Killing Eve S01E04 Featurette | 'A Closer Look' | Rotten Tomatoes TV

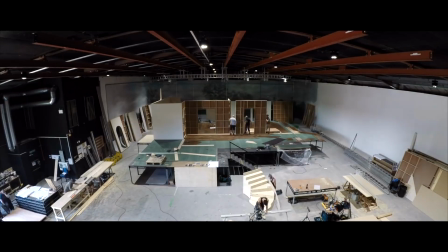How do you make people care about psychopaths was the question that kept coming up early on, and the answer is cast Jodie Comer.
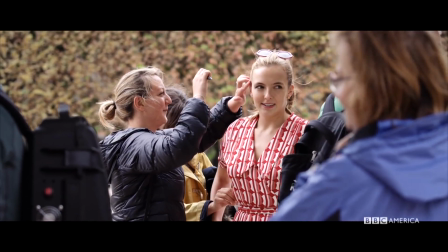She is Villanelle and she's given her this extraordinary charisma that we genuinely only dreamt we'd achieve in casting. She does her kills, she gets her money, she spends her money on what she likes. She has no one around her to tell her what to do.
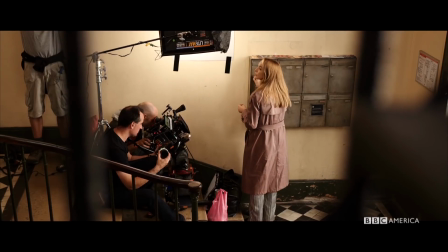She's desperately trying to be a normal human being, but at the same time she has this kind of feeling that she is above everybody.
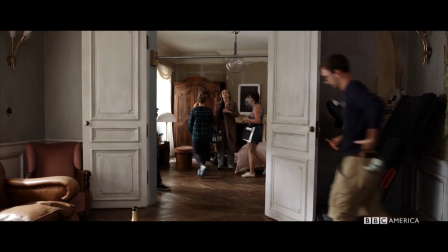Talking to Christian the whole time about the flat, he really ran with it. I mean, all I said to him was she has style, but she also doesn't really completely know who she is.
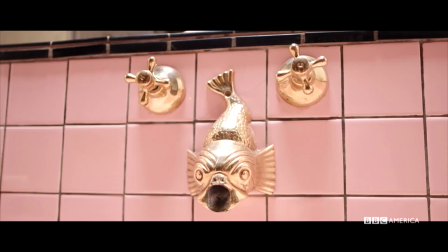He managed to crash those two things together so beautifully.
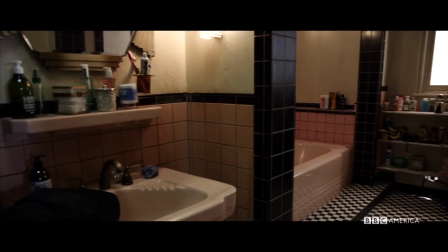So when you walk into this gorgeous flat that she owns, it does still feel like a young woman in her 20s who just happens to have wigs and guns in her drawers. You want the space to look real, so you need to get all the fittings from France.
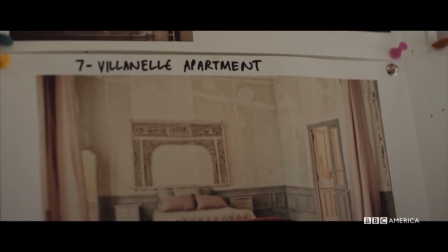We make mood boards, so we make sure that all the colors work together, make sure that, you know, the detailing of the flat is right, and you adapt it a little bit to make it film-friendly.
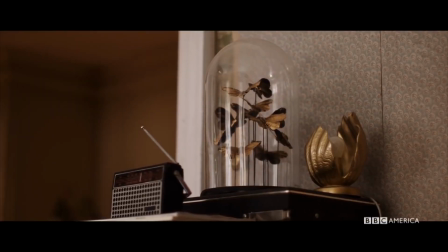If you look around the apartment, there's loads of little knick-knacks that just don't look like they belong in the same room.
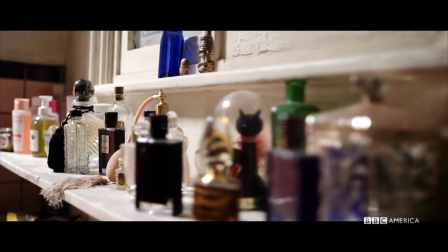But I feel like they're probably all little things that she's collected. You know, she travels a lot. If you go to most people's houses, the furniture isn't all bought at the same time.
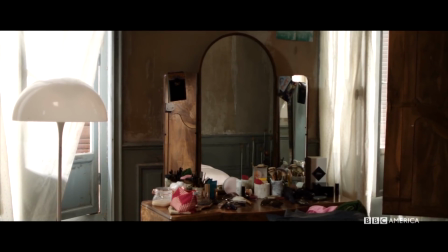It's acquired over time, and so we've tried to give that impression of something that has organically developed.
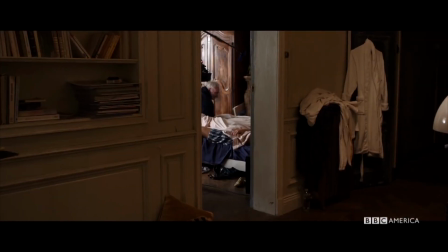It's one thing of building a space that looks aesthetically pleasing. it is more important to have a space that can work for the drama, for the camera and for the actors.
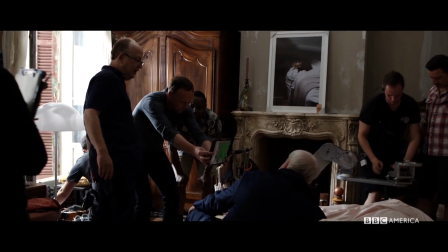For me, I'm always super keen to work out with the production designer up front how I'm going to light it.
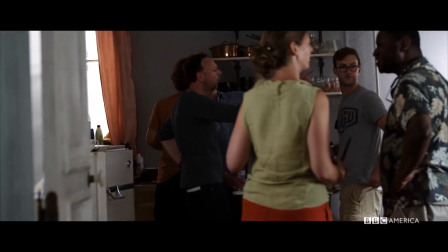So what will be built into the design of the set that will facilitate the lighting being the right atmosphere and doing what you want it to do.
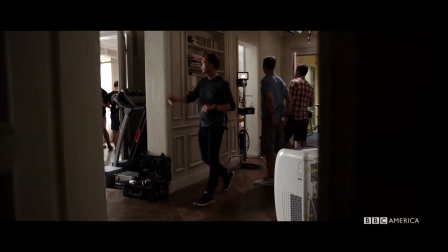As a cinematographer,
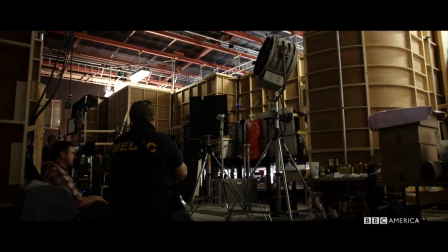we always hope that we will shoot the exteriors first and then come into the interiors in a studio or wherever they are on location and be able to match them in.
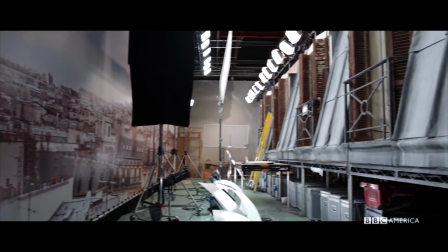The lighting rigs that we put in are designed to accommodate the sort of mixture of soft cloudy light, a lot of which we had in Paris.
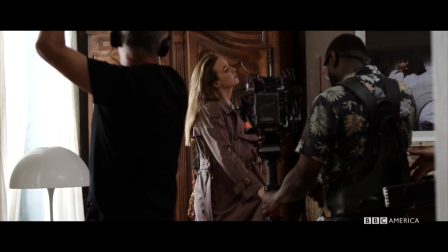She speaks so many languages and depending on the mission that she's going on she will have a
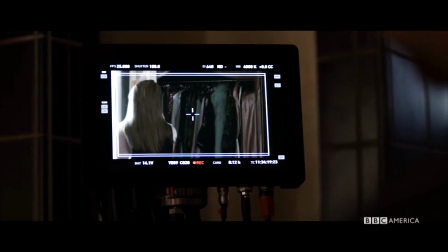set costume and hair and like a totally different life that she just kind of morphs into. She's got this chameleon quality where she can flip between characters.
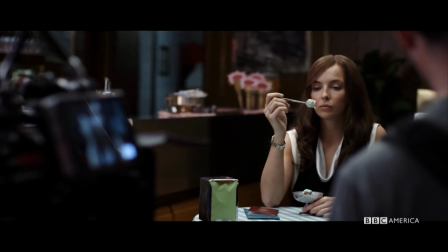She'll be standing in the queue for catering or you'll be on set, suddenly you realize that it's Jodie.
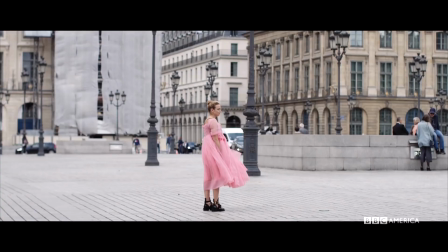There was a scene that we shot in Paris where she's at her most mischievous, really, and she puts on this big, puffy dress, anyway. The thing with Villanelle, she gets a kick from doing these kills. It excites her and it gives her purpose.
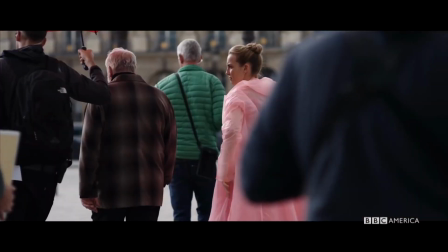She's brought so much complexity to this character and so much vulnerability to her, and this wild, fantastical character has been really brought down to earth. You'll make the mistake of falling in love with her, and then she will kill you.